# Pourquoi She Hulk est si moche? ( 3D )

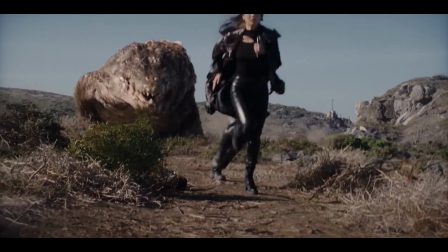Ce crocodile marche beaucoup, donc bravo Nils.
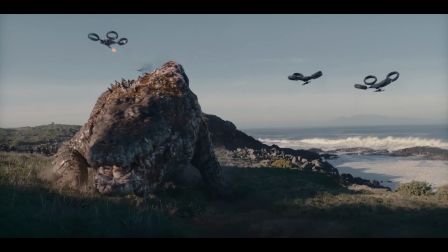Et son travail, donc, c'est d'imaginer à quoi pourrait ressembler l'animation d'un crocodile à une échelle complètement fucked up.
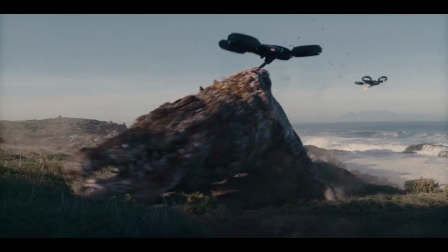Il va devoir se dire, d'accord, donc c'est large, donc les mouvements doivent être plus lents, plus amples, quand on le regarde à l'échelle d'un humain.
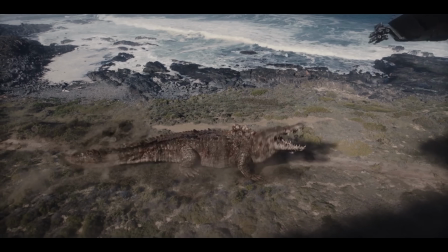Donc tout ça, c'est vraiment la patte de l'artiste animateur 3D. Donc bravo à vous, les artistes animateurs, parce que vraiment, c'est grâce à vous que toutes ces images prennent vie.
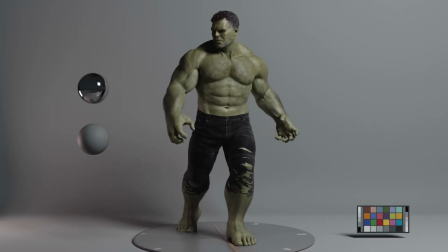Ensuite vient l'étape des textures. Il va falloir rajouter de la couleur, du relief. Et pour ça, en général, les artistes travaillent sur un logiciel qui s'appelle Marie. Mais je vais juste m'arrêter là au niveau des explications parce que c'est un logiciel beaucoup trop compliqué. Moi, je suis plutôt Team Substance Painter.
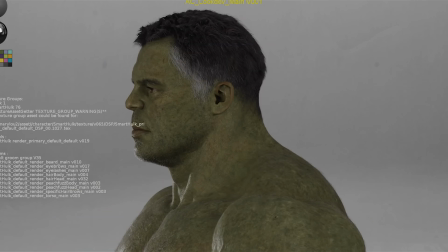Et une des parties les plus importantes et aussi les plus complexes à effectuer lors de ces textures, c'est l'animation des pores de la peau.
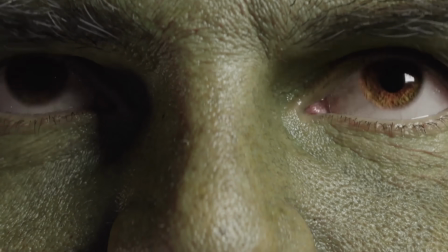C'est un détail qu'on voit tous les jours chez les gens, mais on n'y prête même plus attention. Parce que c'est comme ça, c'est les rapports humains, on se voit tout le temps.
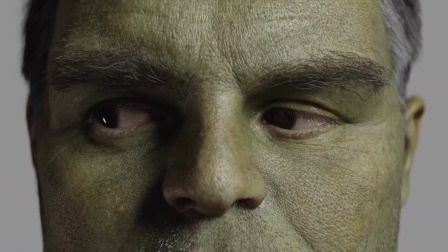Par contre, quand on regarde une 3D, c'est à partir de ce moment-là qu'on va commencer à analyser des détails. Et on va se dire, cette 3D n'est pas réaliste, mais on ne saurait pas dire pourquoi parce que c'est quand même très bien fait.
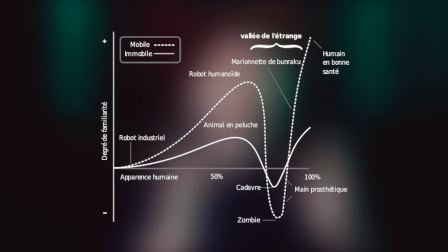Et c'est là où on rentre dans l'Uncanly Valley, ou la vallée de l'étrange. C'est ce graphite que tu peux voir là, sans doute vous le connaissez, mais c'est cette petite portion ici,
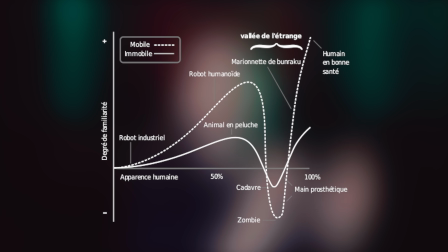qui est entre le humanoïde pas réaliste et humanoïde, nous en fait, super réaliste. Il y a toujours cette petite courbe ici qui nous fait nous dire, « Hum, il y a un souci là quand même, c'est un peu bizarre.
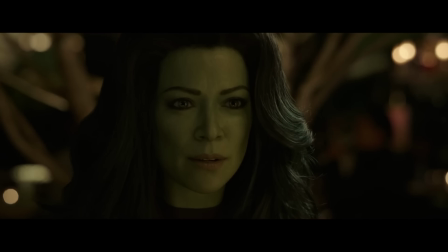» Et c'est ce qui s'est passé avec She-Hulk, car pourquoi Marc Ruffalo c'est réaliste et pas She-Hulk ? Tout le monde parlait sur Internet, mais moi je le savais déjà en fait, c'est logique de pourquoi un est plus réaliste que l'autre.
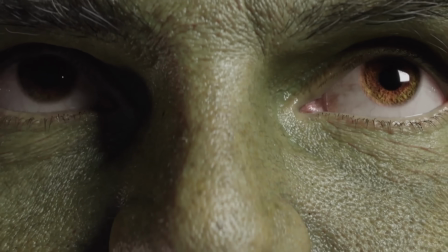Tout simplement parce que Marc Ruffalo a énormément de détails sur sa peau, une barbe de trois jours, des pores très marqués, il est plus vieux aussi que She-Hulk. Et tous ces petits détails-là, c'est les détails qu'on peut reproduire dans les textures. Mais une femme, elle est très beaucoup plus doux, beaucoup plus lisse,
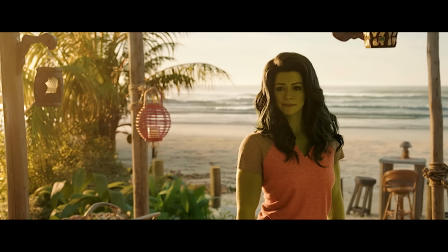on voit beaucoup moins de détails auxquels on peut se raccrocher pour dépasser cette uncanny valley.
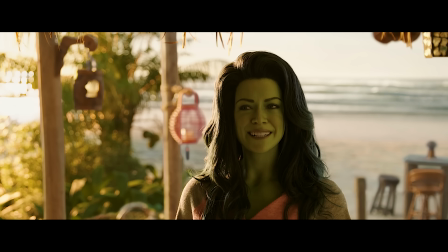Et sachez que faire un personnage comme ça qui interagit dans le monde avec d'autres acteurs, c'est extrêmement compliqué.
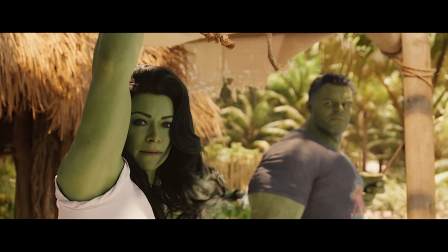C'est une tâche très difficile à réaliser. Beaucoup de personnes prennent l'exemple de David Jones dans Pirates des Caraïbes.
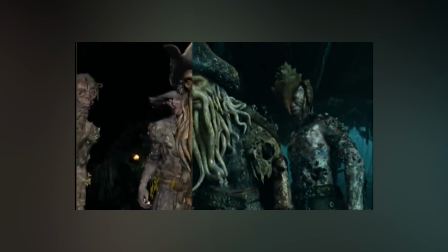Mais David Jones, certes, c'est un personnage humanoïde, mais il n'a rien d'humanoïde. Il n'a pas de nez, il a des tentacules à la place d'une bouche.
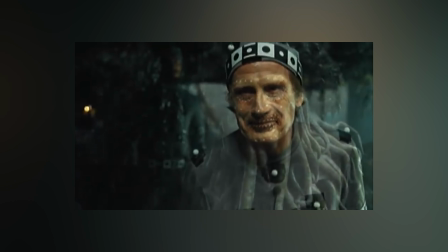Donc, c'est beaucoup plus simple de faire paraître une créature comme ça, réaliste, plutôt qu'un personnage féminin avec juste des traits augmentés.
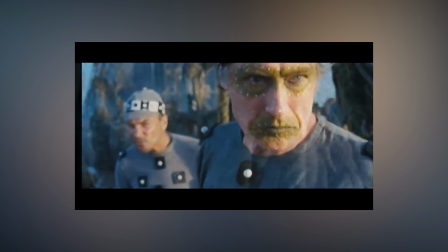Il ne faut pas prendre cet exemple, tout simplement parce que, aussi, Marvel, à l'époque, n'était pas aussi présent qu'aujourd'hui.
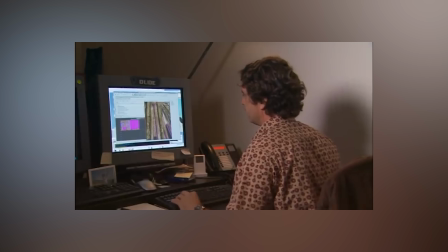Avant, on pouvait s'appliquer sur des effets, on était en train de concevoir des techniques, on essayait d'aller au bout. Maintenant, c'est juste de l'industrialisation du cinéma et des effets visuels.
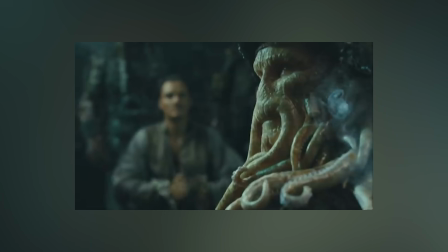Les artistes en peuvent plus. Voilà pourquoi il ne faut pas blâmer les artistes, encore une fois, mais les décisionnaires Marvel, les plannings. Récemment, je t'ai parlé de la phase 5 et 6 de Marvel, et les deux prochains Avengers devaient sortir à 6 mois de décalage.
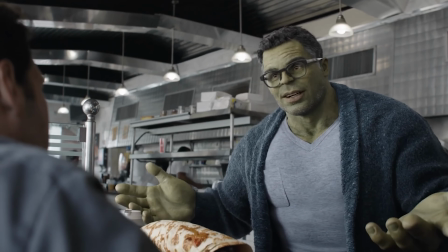C'est tout, c'est rien. Pour faire un film de cette ampleur avec autant d'effets visuels, c'est du foutage de gueule en fait.
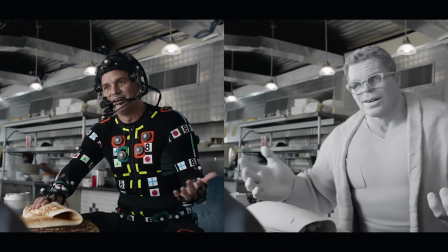Mais récemment, ils ont décalé la sortie des films pour qu'il y ait maintenant un an entre les deux.
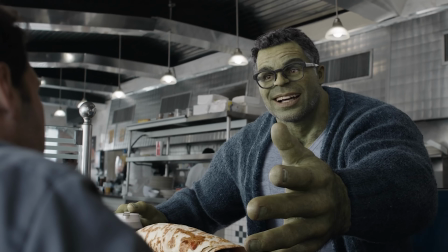Et je pense que réellement, c'est pour que les équipes des effets visuels plus souffler et permettre de leur faire sortir des trucs de meilleure qualité.
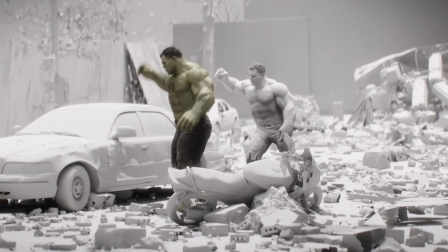Donc chez Hulk, c'est juste trop compliqué de faire mieux avec Marvel sur les épaules, avec le planning extrêmement serré et le nombre de plans effets visuels.
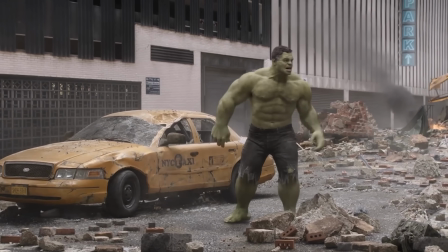D'ailleurs, dans la série, je sais pas si tu as remarqué, mais il y a deux épisodes où on la voit juste en tant qu'elle et pas forcément chez Hulk. Ça aussi, c'est du gain un petit peu de post-production, je pense. Mais tout ça, ça va être un sujet d'une prochaine vidéo. Je vais interviewer des artistes qui travaillent dans l'industrie pour qu'ils nous donnent un ressenti réel de l'intérieur, de ce que c'est d'avoir de la pression par Marvel et ce que ça transforme dans le milieu de la post-production.
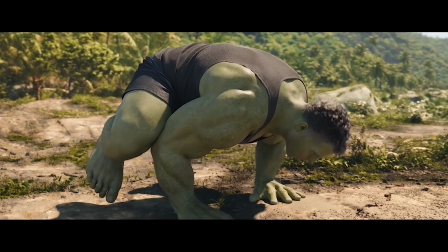Donc n'hésite pas à t'abonner, ça arrive bientôt. Comme tu as pu le voir, il y a beaucoup d'étapes de création pour faire un Hulk.
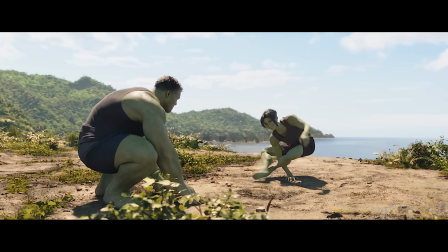Et là, je t'ai donné que les grandes lignes. Parce que pour faire un Hulk, il n'y a pas qu'une personne qui travaille dessus. Il y en a des dizaines, voire même des centaines. Que ça soit la partie pré-production, on va créer le design du Hulk, la partie production sur le tournage,
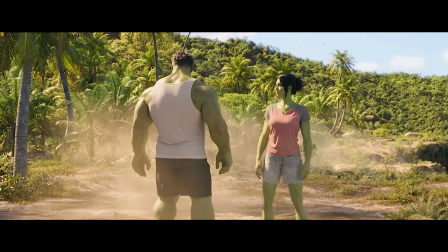on va veiller à ce que les effets visuels marchent bien déjà sur le tournage pour qu'ensuite en post-prod,
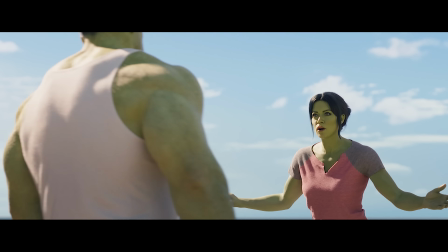les artistes 3D puissent faire le travail correctement pour que tout ça soit cohérent. C'est une véritable équipe, les effets visuels et le monde du cinéma en général.
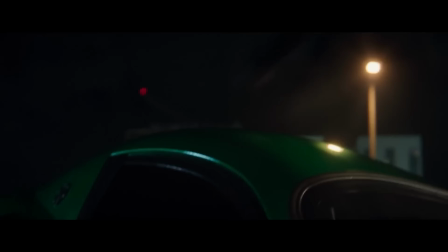Tout le monde doit bien rebondir avec tout le monde pour que ça marche bien. Je rêve que Marvel calme un petit peu le jeu sur ses sorties de films pour avoir des VFX beaucoup plus aboutis.